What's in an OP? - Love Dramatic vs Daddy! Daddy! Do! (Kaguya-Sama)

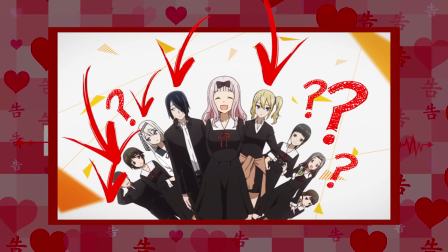245s
Why are the mass media club here at all, and not a more frequently recurring character like the principal?
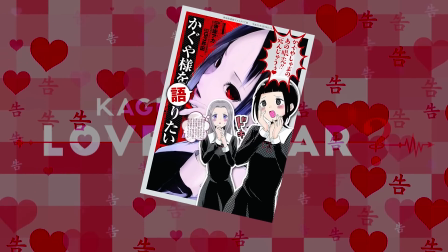250s
Is it because their spinoff for Koma started serialization around the time the anime came out and they wanted to advertise it?
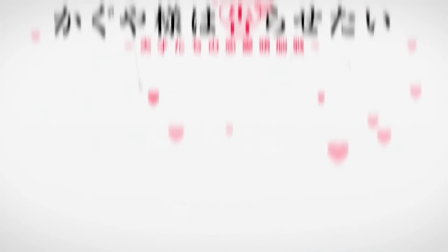257s
I dunno, it's just a really weird line up. But it does make for a striking visual with minimal animation.
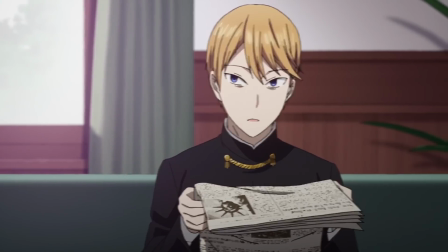264s
That also seems to have been the idea behind the shots of Kaguya and Shirogane looking up as the other enters the clubroom.
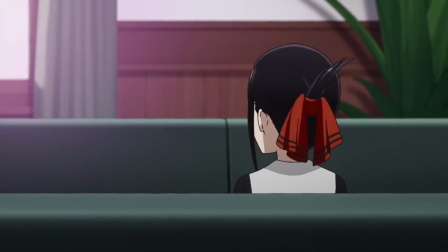271s
Not only do these shots use the same background plates, cropped slightly differently between cuts,
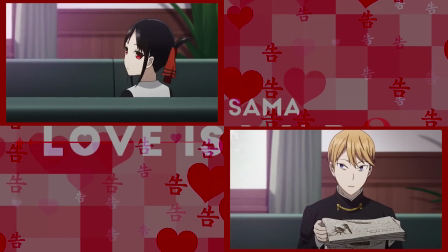277s
but they repeat the same animation four times over, with only four frames of variation at the very end.
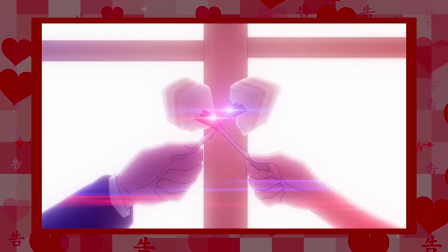284s
Still, it's a cute, stylish way of showing how the two get flustered over each other despite their best efforts that syncs up really nicely with the music,
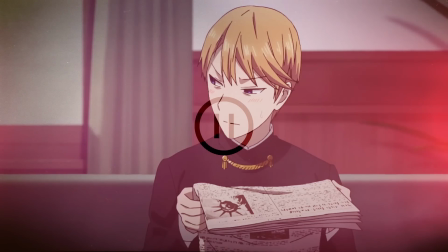293s
and there is some… possible foreshadowing in Shirogane reading an American newspaper.
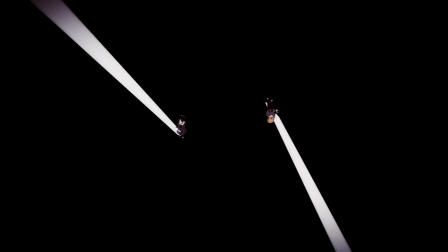299s
They re-use the repeated head turn animation trick just two shots later to completely different effect,
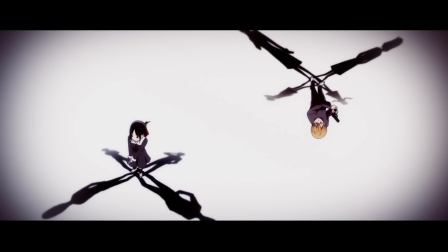306s
highlighting the awkward tension between the two of them by showing them glancing at each other as they try to stay cool and composed,
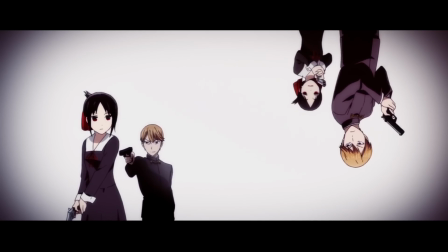313s
weapon in hand. Traps that happen to be represented by two more entirely still images.
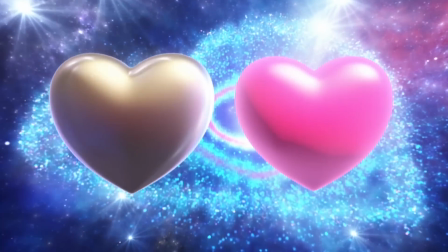319s
I'm not saying any of this to knock Love Dramatic for cutting corners in its animation, if anything, I'm in awe of its efficiency.
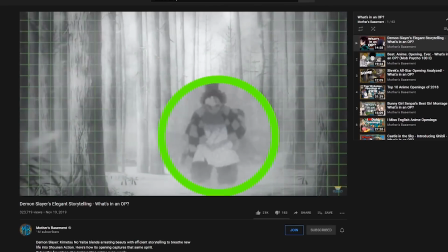327s
As you've probably noticed by now, it kind of defies my typical style of analysis, because there aren't a lot of specific references to be found here.
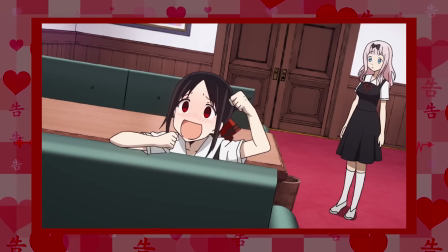336s
Most of what we see is more meant to convey the general character dynamics that drive the show in obvious but stylish ways.
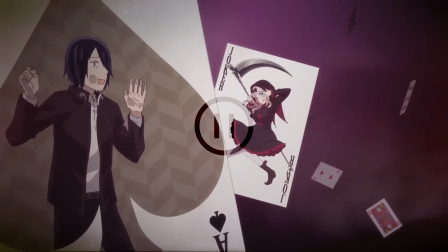343s
Chika is a wild card, while Ishigami is trapped, terrified, in Shirogane and Kaguya's game.
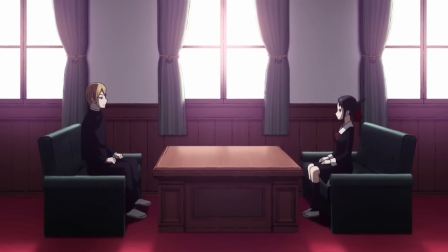349s
In the beginning, our heroes were distant and nervous of each other, but by the midpoint, they've turned things around and started to grow both closer and bolder.
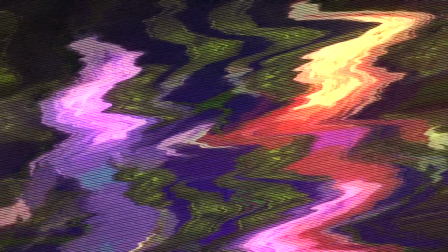358s
Chica is adorable, but fucking watch out, because she's also a human hand grenade.
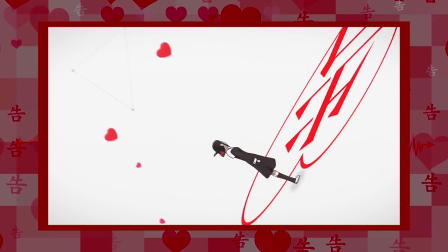363s
It's all pretty surface-level stuff, but it syncs nicely with the music, and it looks really cool, animated or not.
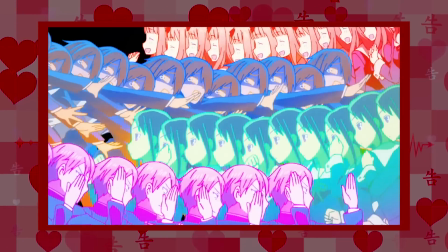370s
And to be fair, this OP's tone and style is a lot more important to it than any symbolic substance.
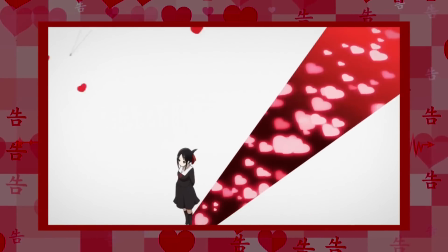377s
You could argue that its style IS its substance, actually.
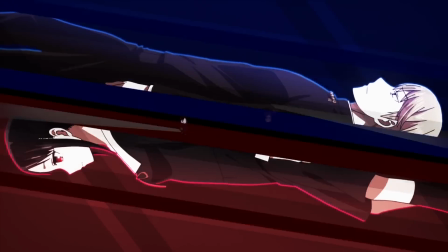381s
Between the abstract environments, the stark interplay of light and shadow, the guns and explosions,
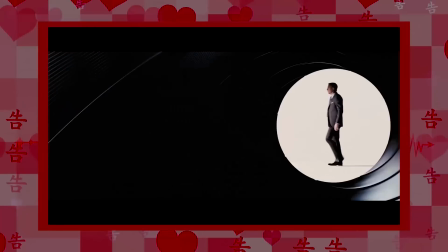387s
and the intense psychedelic imagery that overtakes the opening's climax, it's clear they were trying to evoke the feeling of a Bond title sequence here.
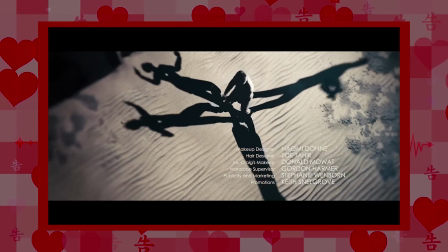396s
A few shots are lifted almost directly from Skyfall, albeit with slight twists to better suit the comedy's tone.
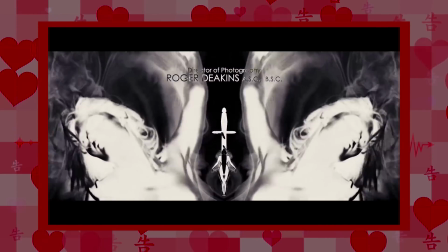403s
It's beyond impressive that they managed to pay such effective homage
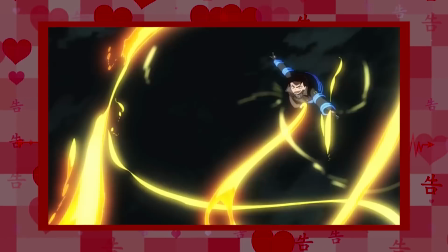408s
while still giving the opening a distinct Kaguya-sama feel – all using a fraction of the hand-drawn animation frames and backgrounds that
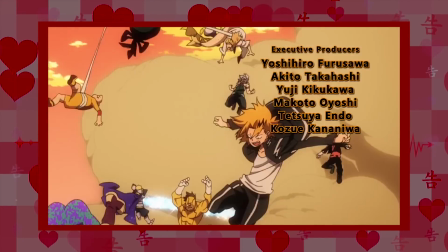417s
would normally be required to make an OP this visually dynamic.
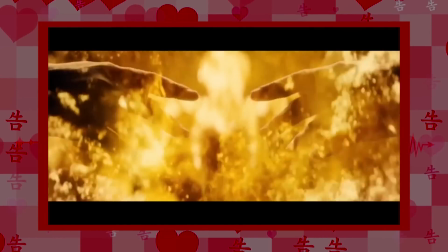422s
And the Bond style isn't just an excuse to make something flashy without taxing
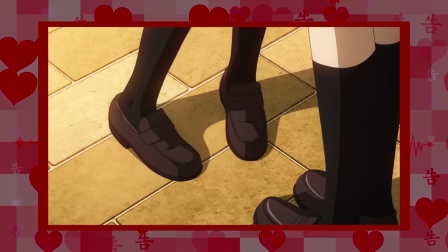427s
the animators – it's a perfect way of conveying what Kaguya is all about.
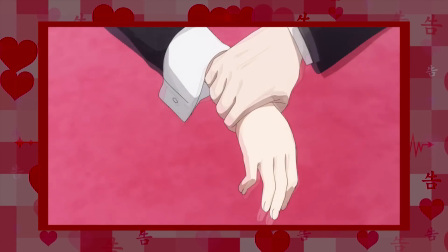432s
It's a comedy that captures the self-conscious tension and competition of real high school romance by filtering the fake
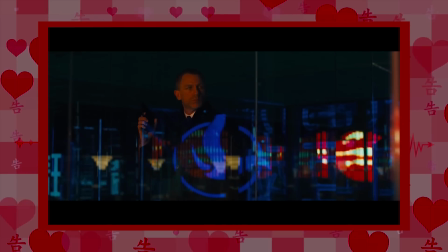439s
tropes normally used to portray it in fiction through a lens of hilariously convoluted spy movie intrigue.
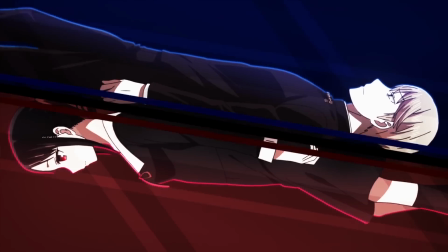446s
Despite not showing us many specific details about the show's story,
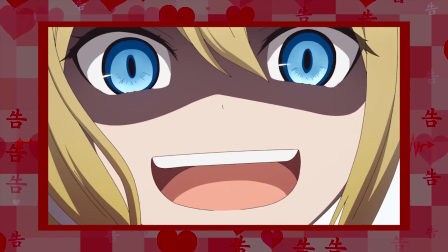450s
Love Dramatic manages to capture exactly how it feels to watch Kaguya,
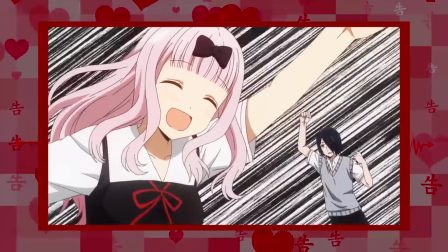455s
and exactly what makes it so fun in just a minute minute and 30 seconds. In that respect, it's one of the best anime openings I've ever seen,
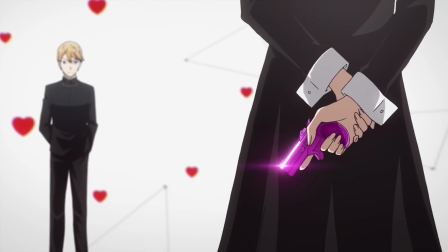464s
and I suspect it alone convinced a fair number of people to pick the series up.
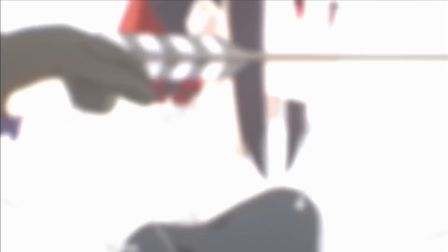469s
If that's true, then the more lavishly produced second OP likely owes its existence to the success its more humble older sister brought on,
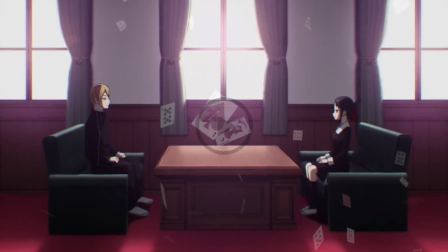478s
but I'm getting a bit ahead of myself, because there are a few symbolic loose ends left to tie up in Love Dramatic.
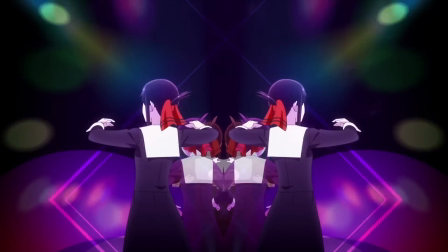485s
The color-shifted The doubles that emerge from Kaguya and the President during the
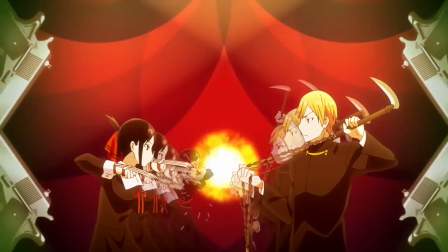489s
big psychedelic breakdown of the OP may just be another cost-saving
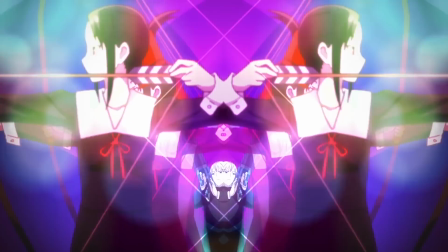494s
measure – a way to create the fluid motion necessary for the kaleidoscope effect to work with only a handful of frames for each weapon pose – but,
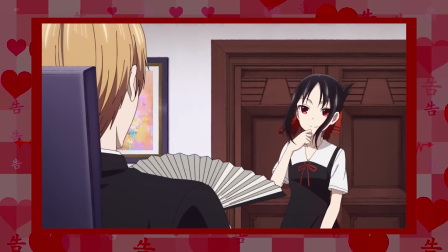502s
given the series' obsession with Jungian psychology,
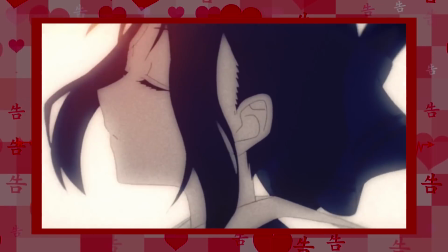506s
they could also be taken to represent the different personas they use to appeal to each other.
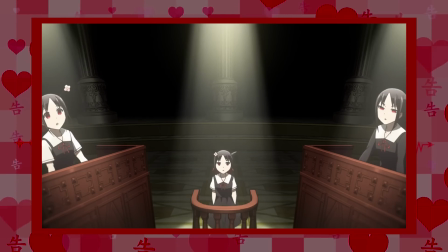512s
That also tracks with what we see at the OP's conclusion,
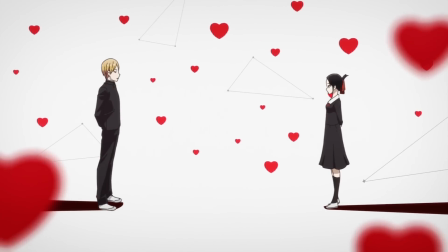516s
where Kaguya and Shirogane's vast love for each other is literally hidden in their shadows,
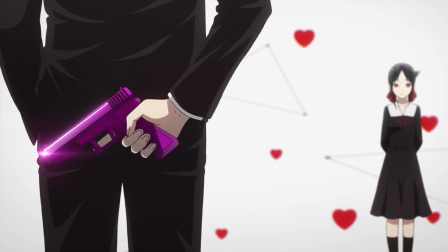522s
along with the guns they use to blow up the whole dang school.
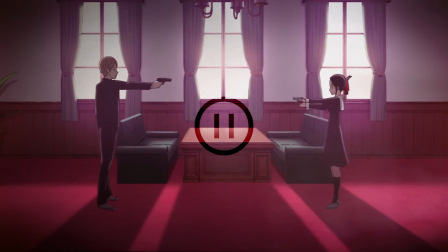526s
And if their pulling of those triggers is meant to represent their inevitable confessions in some abstract way,
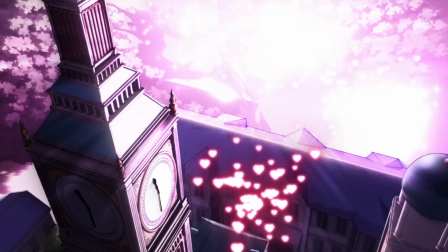532s
then that also also makes sense of what we see in the aftermath of those explosions.
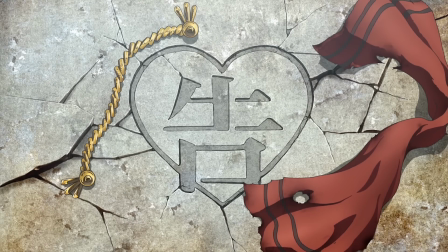538s
In the end card of this opening, we see that the symbol of their love has literally cracked the foundations of the school,
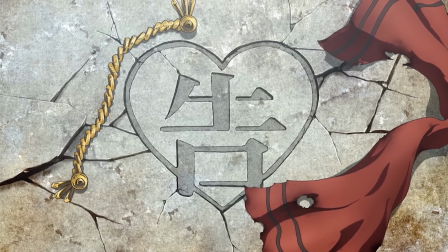545s
and by proxy the upper crust society to whom it caters, and discarded on either side of it,
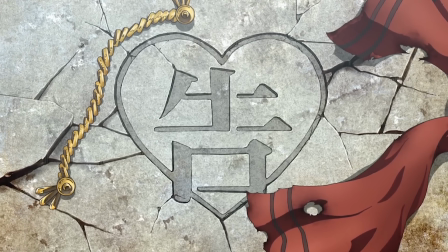550s
we see Shirogane's presidential golden cord, and the ribbon with which Kaguya ties up her hair.
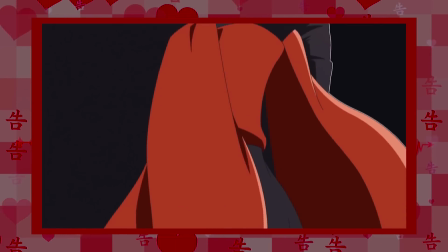556s
These accessories are the centerpieces of the personas they've crafted to attract each other – Shirogane,
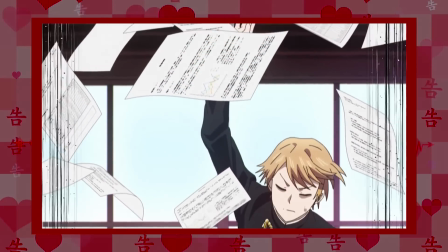562s
the confident, ever-capable genius, and Kaguya, the sweet, kind, friendly schoolgirl.
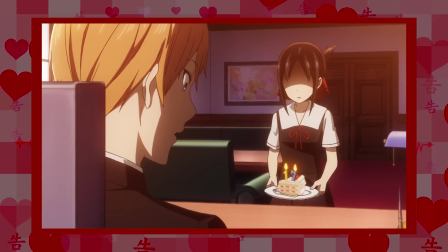568s
To have the relationship both want, they both need to cast these masks aside,
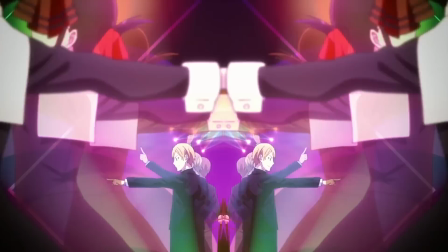573s
and face each other as they really are – show each other their weaknesses. This is a clever and subtle way of foreshadowing where the story is going.
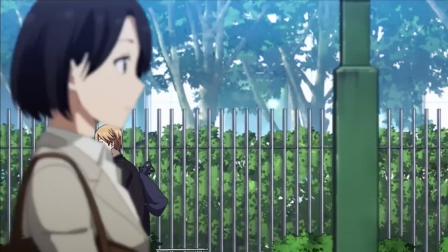582s
And if you like that, then you're going to LOVE Daddy Daddy Do,
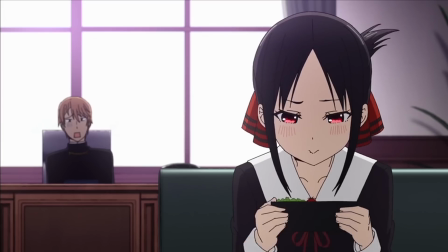587s
because its foreshadowing is even further reaching, even more specific, and even more subtly disguised.
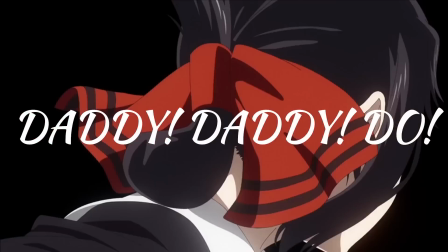597s
Though maybe that's not the best point to segue on, since the first shot of the OP is pretty direct in what it's referencing.
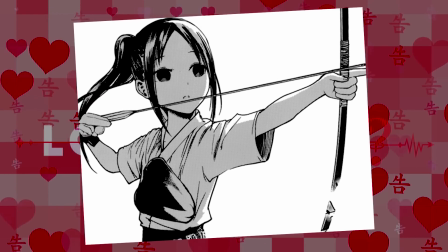604s
The only time we see Shinomiya actually doing archery in the manga is when her
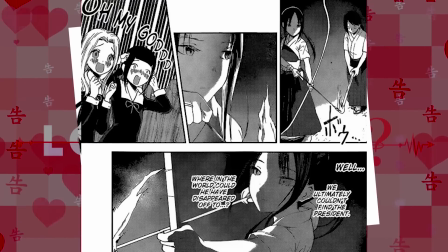609s
mass media club fangirls come to interview her before the Shu-Chin culture festival.
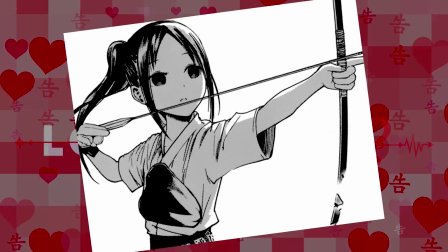614s
In that scene, she explains how she became such a successful archer.
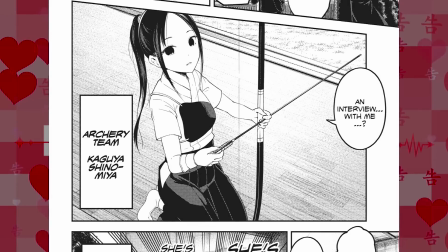618s
One time in middle school, she happened to get a lucky bullseye, and she's just been repeating that exact motion ever since.
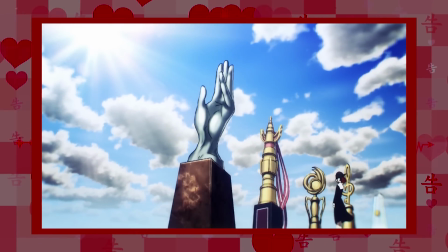625s
It's an apt metaphor for how Kaguya got through life before meeting the president.
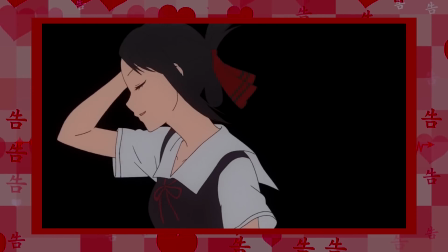630s
Most things came naturally to her, or were straight up handed to her, so long as she followed the motions she was taught.
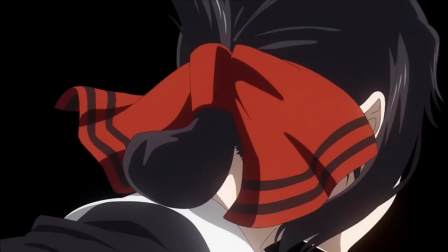636s
But as we see when the arrow reaches is its target, that approach will not work on Shirogane.
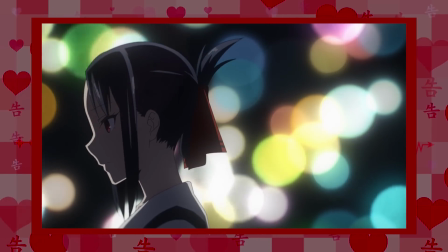642s
To reach him, she needs to step outside her comfort zone and try something new.
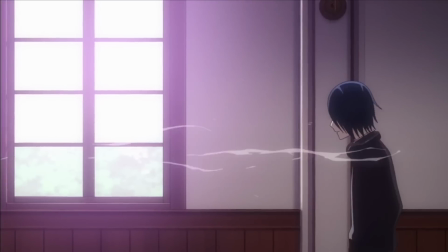647s
The interceding shots of the arrow travelling, meanwhile,
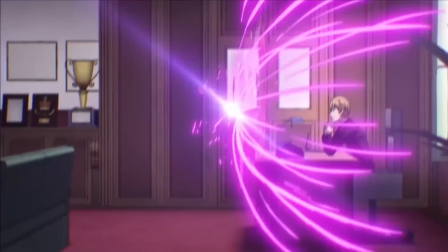650s
are a very creative way of introducing the supporting cast while demonstrating how they relate to this relationship.
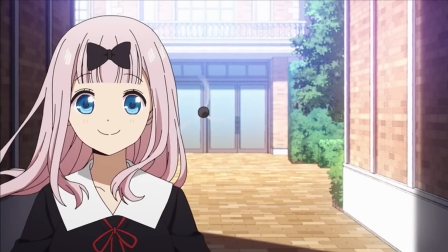657s
Happy-go-lucky Chika, for instance, doesn't notice it when it's right in front of her, and is straight up shocked when it blows past her.
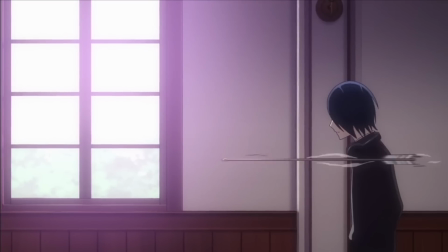663s
We don't really see much of Ishigami's reaction, but it does seem to be more muted than Chika's,
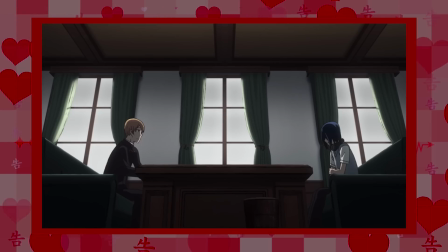669s
which makes sense given that he caught onto Kaguya's crush ages ago.
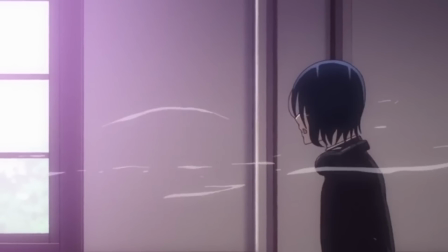673s
The arrow passing does pull his sullen gaze up from the ground, however, which could reflect how Kaguya,
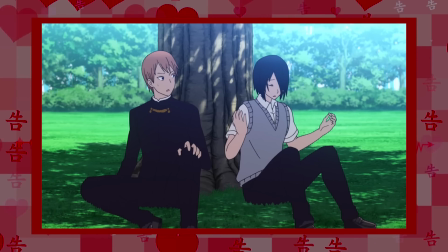679s
in finding the confidence to pursue Shirogane, helps Ishigami reclaim his confidence and move toward his own romantic goals later in the series.
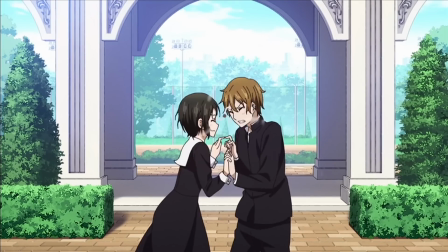688s
Next, the arrow interrupts Kashiwagi and her boyfriend in the middle of a lewd public display that, knowing them,
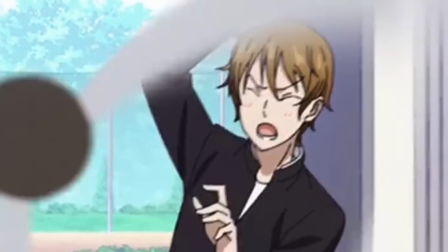696s
was about to lead to something a heck of a lot lewder. Their reaction is the most panicked out of everyone – understandably so,
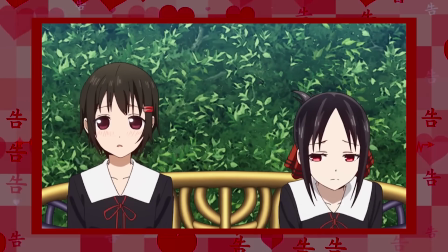703s
since the arrow did nearly kill them – in much the same way that the sappy notion of
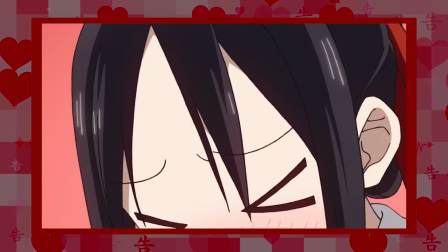707s
Kaguya's true love that it represents almost made Kashiwaki cringe to death.
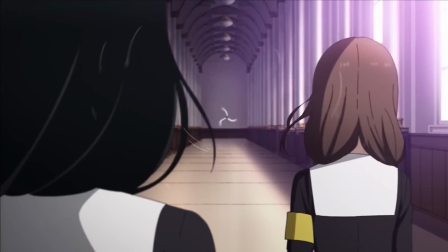712s
The adorably innocent and oblivious Miko Ino is the only character unfazed by the arrow.
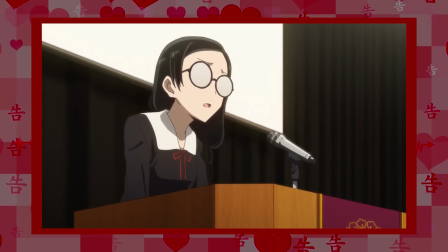718s
Meanwhile, her best friend Osaragi, a character with a… ahem… keen interest in the relationships of her fellow classmates,
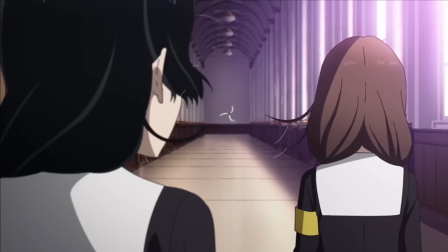726s
is the only one who turns her head to trace the arrow's path.